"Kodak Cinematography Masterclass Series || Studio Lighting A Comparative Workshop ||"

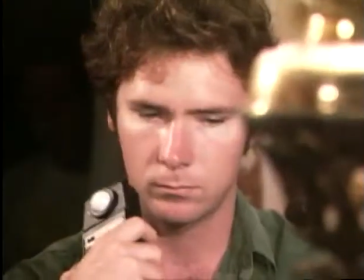13:12 And the table isn't quite yet telling the story. It doesn't look like one of the great nights, right?
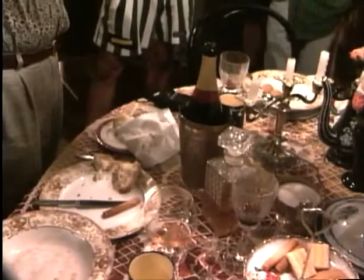13:19 Candles. We've got the candle lights to come. That would help.
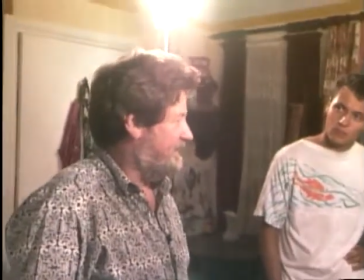13:22 The other thing we could do would be actually hang another light on either side of this.
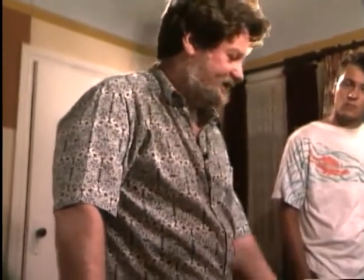13:30 And one of the greatest things I always have is a full range of those Chinese lanterns.
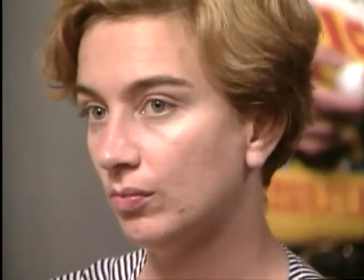13:36 They're easy to rig and you can hang them on nothing.
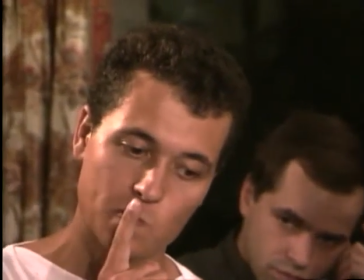13:39 What I'd be confronted with would be bringing in two small soft lights with diffusion, directing them down, right?
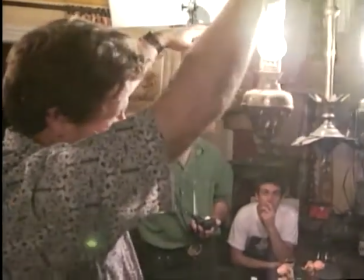13:47 Which mechanically is quite a difficult thing, particularly in this situation, right?
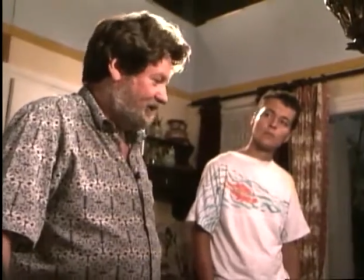13:54 You could, I don't know where your edge of frame is, whether we could boom something in to get it over there
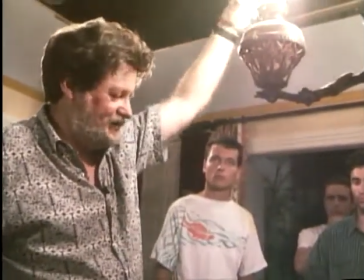14:03 and direct it down on the table, but the light should come down. What stop we got there now on that?
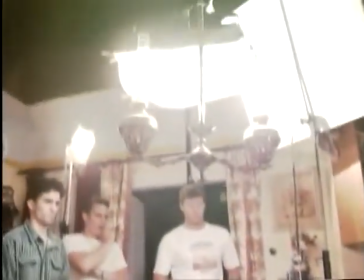14:09 Still looks a bit bright.
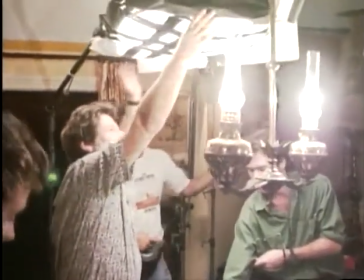14:14 288. That's your body maybe. A little bit there. Still clicking 4.
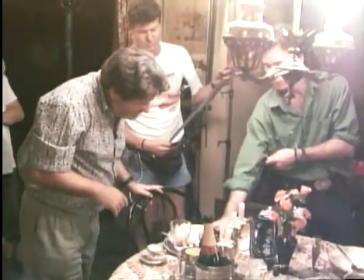14:23 Okay. What's that now, 288. I like the look of it, don't you?
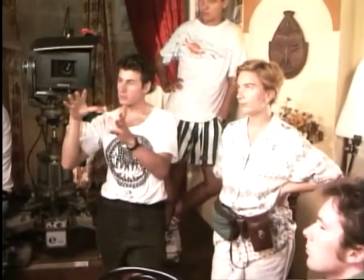14:30 Because this light here is being diffused as it is, and it's not boxed in around the sides,
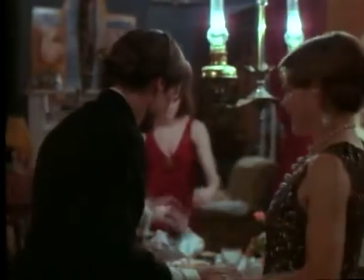14:35 isn't that really starting to shed a lot of light out onto elsewhere and really flatten things out as far as the actors are concerned?
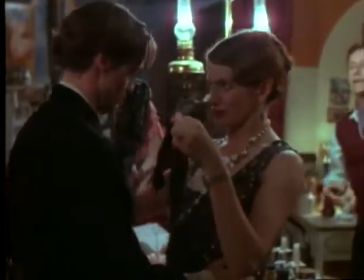14:41 It is building up, right? And remember that the camera's looking this way.
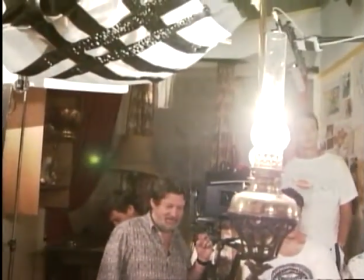14:46 Okay, do it, pull it. Okay. It's building up the whole scene, there's no two ways about it.
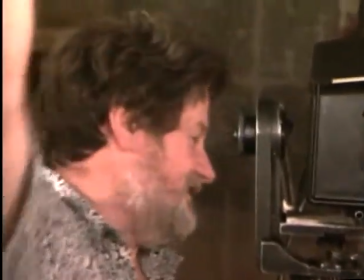14:53 But not, it's still a backlight for what's our principal action.
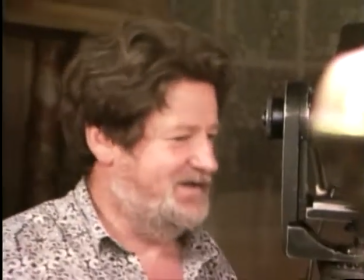14:59 So it's not going to sort of destroy the scene. It's not throwing a lot of light on the wall over there.
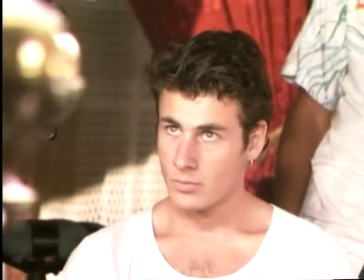15:06 It really is still just pouring down here. That's what I think.
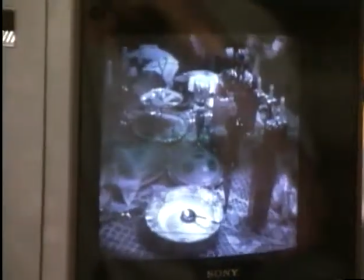15:11 To make the dinner plates appear whiter, the overhead soft light was not gelled with 1/4 CTO.
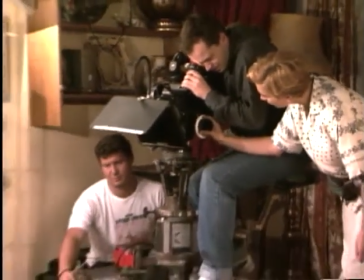15:17 And action. Once the lights were placed, another rehearsal was held to make final checks.
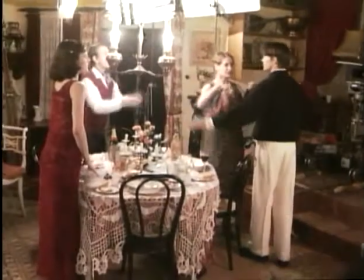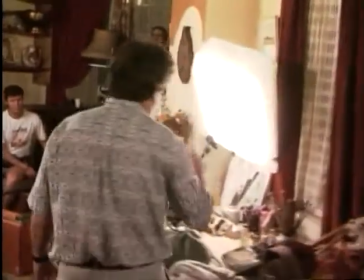15:31 We need one little trim. This thing isn't in the right spot. Did you notice that?
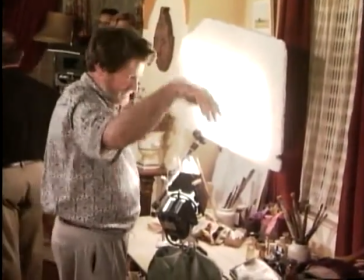15:37 A big trap. Everyone sits there watching the video. I just want to Watch the scene.
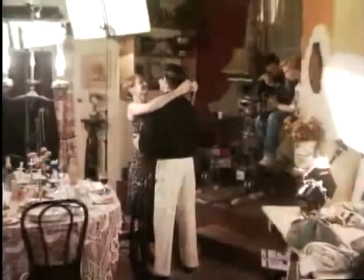15:44 Video will get you in a lot of trouble. What happened there was he covered her entirely because that's too low.
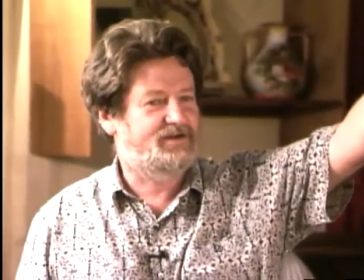15:52 So we should lift that quite considerably and maybe even bring it around a little bit there.
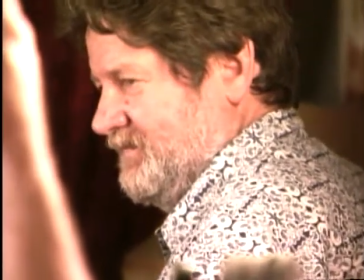15:58 Just for lighting, could we check your meeting positions, the two of you, the blindfold tying position?
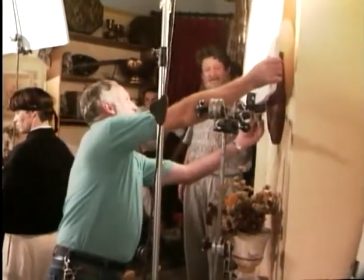16:05 So we got big problems. We've still got to keep coming, I'm afraid. Dan.
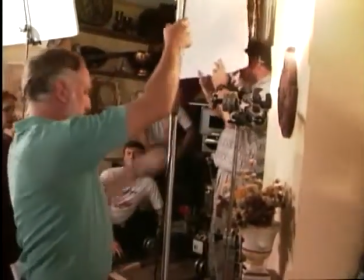16:13 Just bring it to there.
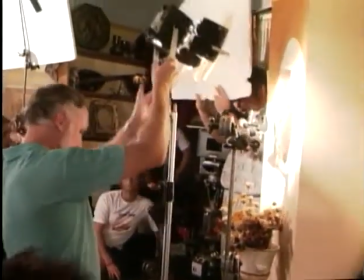16:18 Just hit me while I'm looking. Okay, that's good.
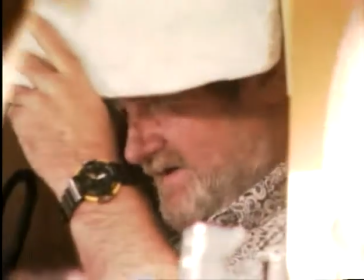16:24 We don't need that much, but you can almost do it from that stand, I think. I'll just get this supported first and then we'll get a reading.
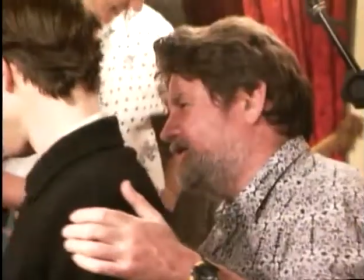16:31 Most rehearsals but the last one, you didn't get to the position where you blocked the light on her.
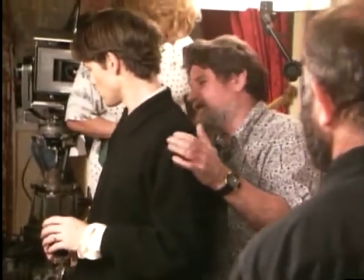16:37 You did on that last one. So just be a little, come around as far as you can without getting in the way of this.
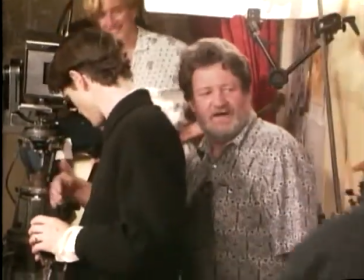16:43 Where you are now is quite okay. We do want to get her around a fair way, but there's a limit to how far we can do it.
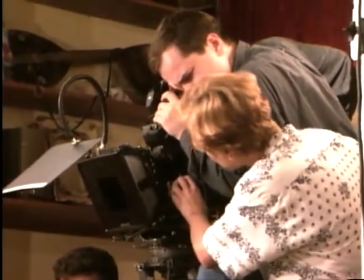16:50 Action!
You're it! And you're it!
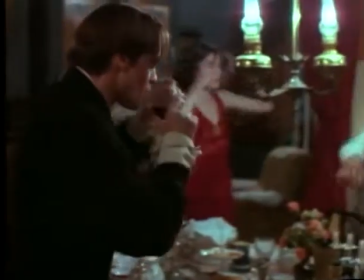16:57 Don used the workshop to demonstrate solutions to a range of common lighting problems.
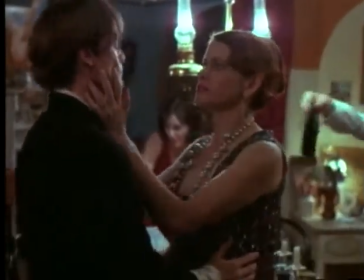17:02 The first problem the scene presented was the practical lamp above the table.
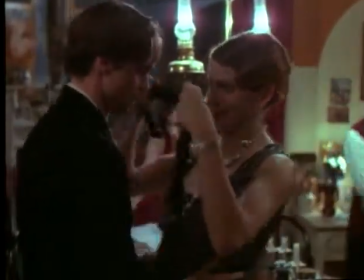17:06 Using the latitude of the stock and by subtly adding lights to this dominant source,
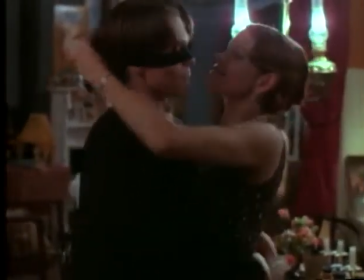17:11 Don successfully used the practical to provide interest and dimension to the lighting design.
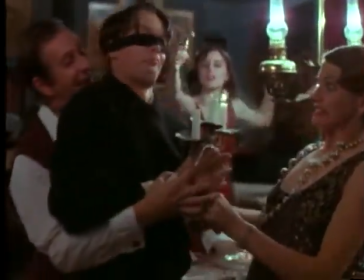17:16 The strong backlight it creates for the foreground actors is supplemented by the careful use of the key and fill lights Don placed.
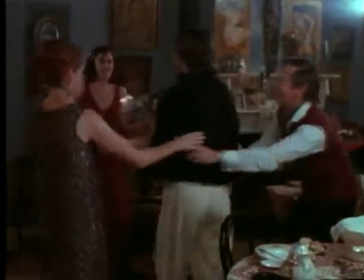17:24 When the actors move away from the table, we can also see the effect of other practicals and lights Don positioned near the stairs and off the set to camera left.
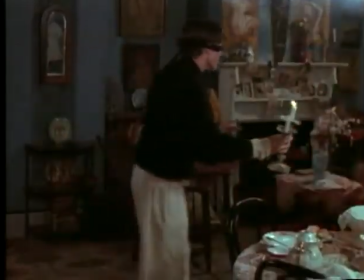17:33 When Denis Lenoir came to light this same scene, he was to take a markedly different approach.
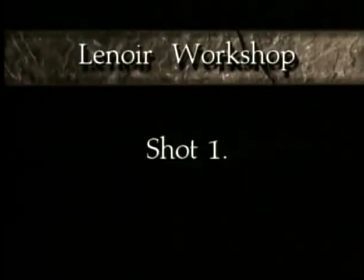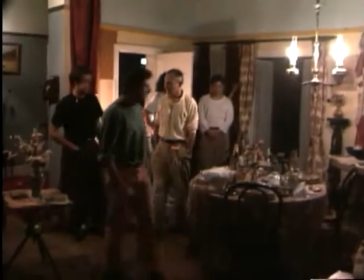17:44 Denis was very conscious that his workshop followed Don's, and before he started to light the scene, Denis requested two major changes.
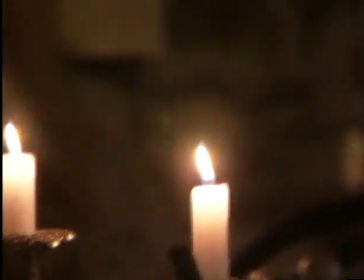17:51 He modified the action to include the interior lights being switched off by one of the characters, and he also removed the overhanging practicals,
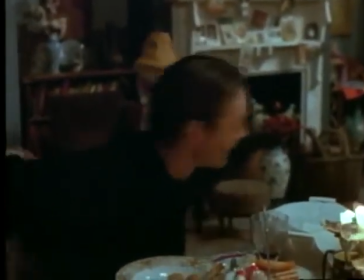17:59 replacing the one above the table with candles. My desire to change a lot the things was also because I was very impressed
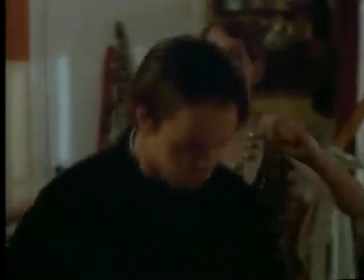18:08 by working after Don and wanted in a way to avoid this competition.
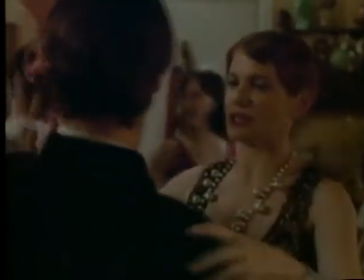18:14 So by doing it by night and turning off the light, I knew that it would be different.
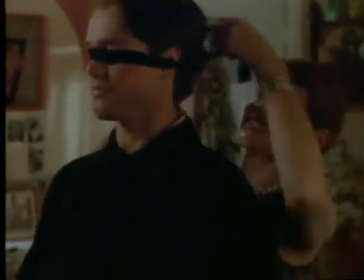18:20 And also I would like to add that I found it very weird to have this man with a candle in just plain light,
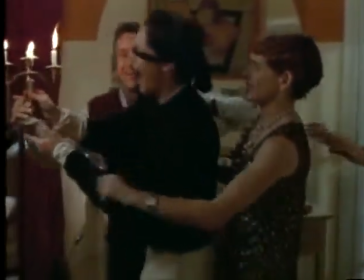18:28 normal light on, and the candle. I think the man would look ridiculous, and no pleasure for the three of us.
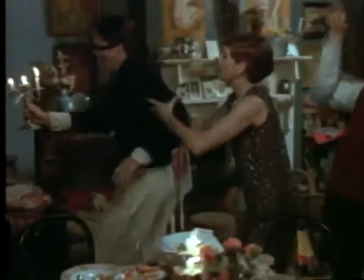18:35 And I think the pleasure would be greater in more or less in the dark.
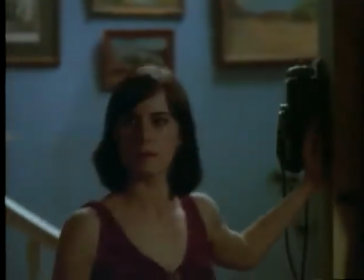18:39 So that's the reason, in fact, and not only because I wanted to cheat, that I asked for this thing.
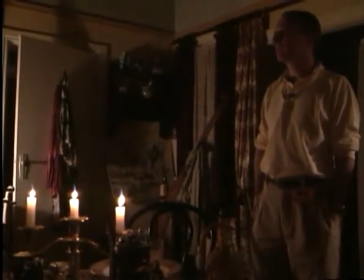18:48 At this point in the workshop, Denis is observing the effects of the practical lamps on the lighting of the set.
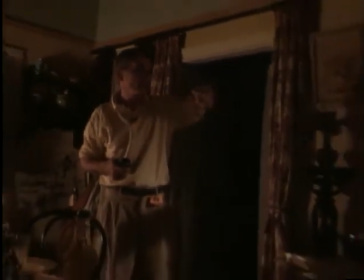18:55 For instance, here, I like very much, which is the light which is done by this lamp.
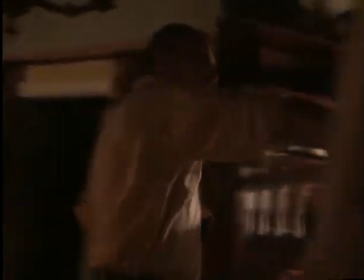19:01 The wall is already quite lit here, but darker around there because of the shade.
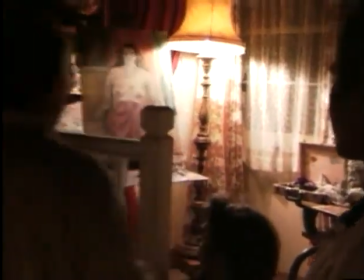19:08 It's stronger around here on the paint box. It's already perfect. So I don't know which stub would I have around here.
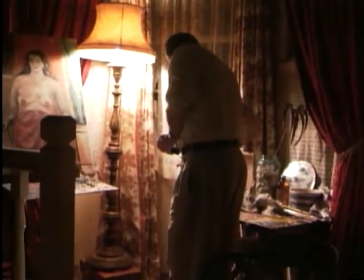19:16 But I would say I wouldn't probably measure, I want to measure it around here, which is an average place.
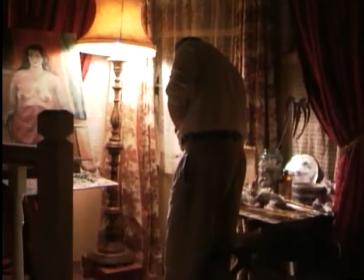19:23 And I have already 2.8, which is far enough.
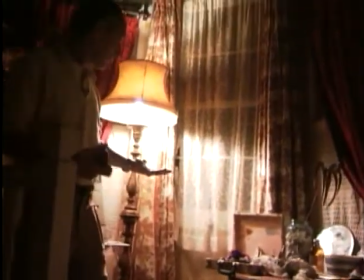19:27 That means that I don't need more lighting in this area for the moment.
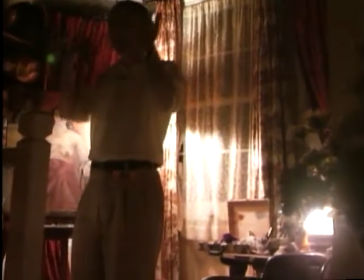19:32 Maybe if somebody is staying here, of course, it will be very black and I will need something else.
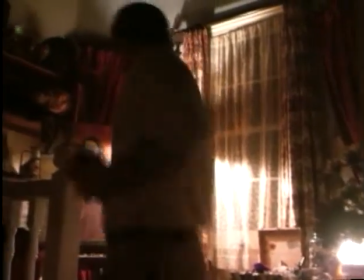19:37 But speaking of the set, it is exactly perfect as it is.
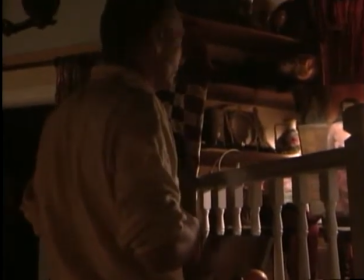19:43 And I think I would kill everything if adding some light. This, I think, by eye, is a little too strong.
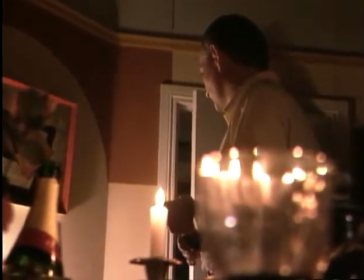19:50 So probably we will have to dim it a little. This is obviously too dark.
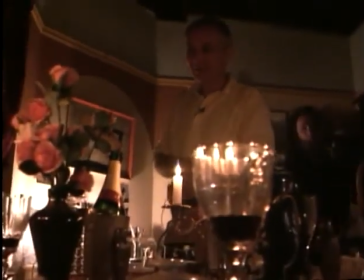19:55 We will not be able to shoot with only these things.
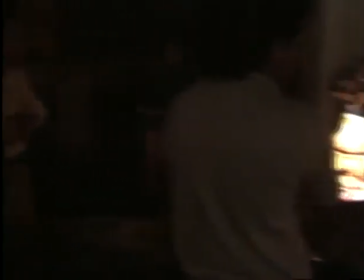20:01 Finally, yes, we choose for these two lamps turn off.
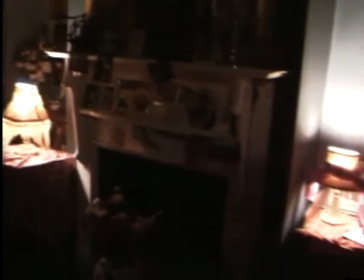20:07 And then when they turn off the light,
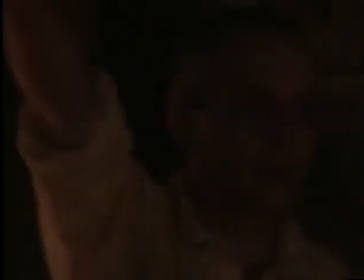20:11 we would keep the light coming from the corridor to the chimney.
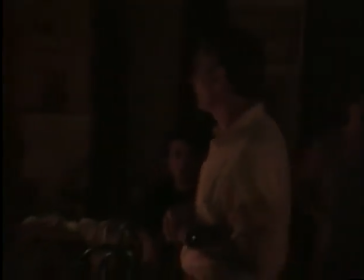20:17 We would turn off these
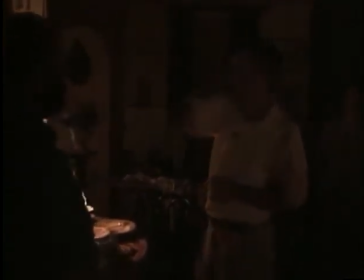20:23 three lamps, which is this one, the small one, and the supposed lamp around here.
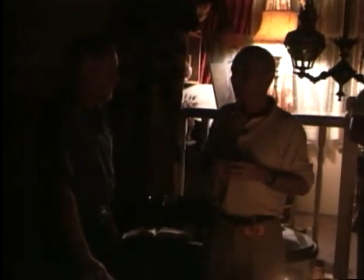20:29 What I would like, but probably we don't have it here, is, you know,
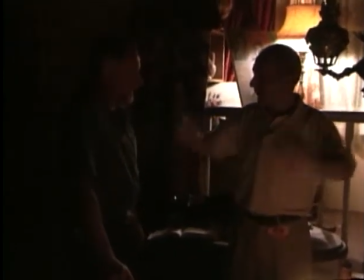20:32 this Japanese paper lanterns, and we can put in it some
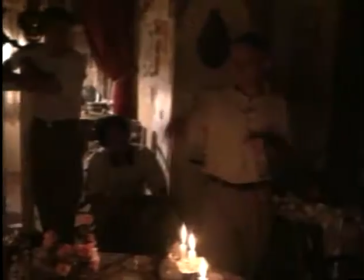20:40 250 watt bulb. I'm thinking of this for this lamp table, because it's going to be softer than that.
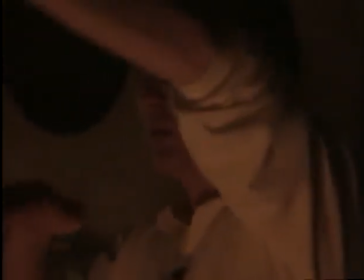20:49 we can put it just above the camera line,
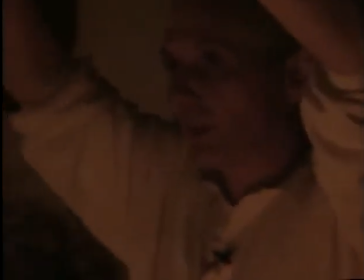20:53 and we can also with black paper cover some part of it.
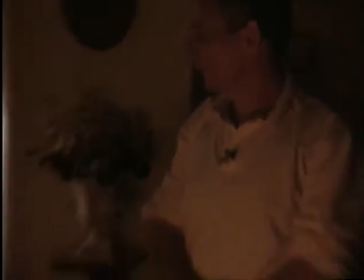20:59 It's very useful and very cheap.
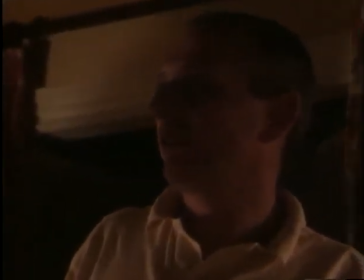21:03 Now I'm working for the apartment before they turn off some lights.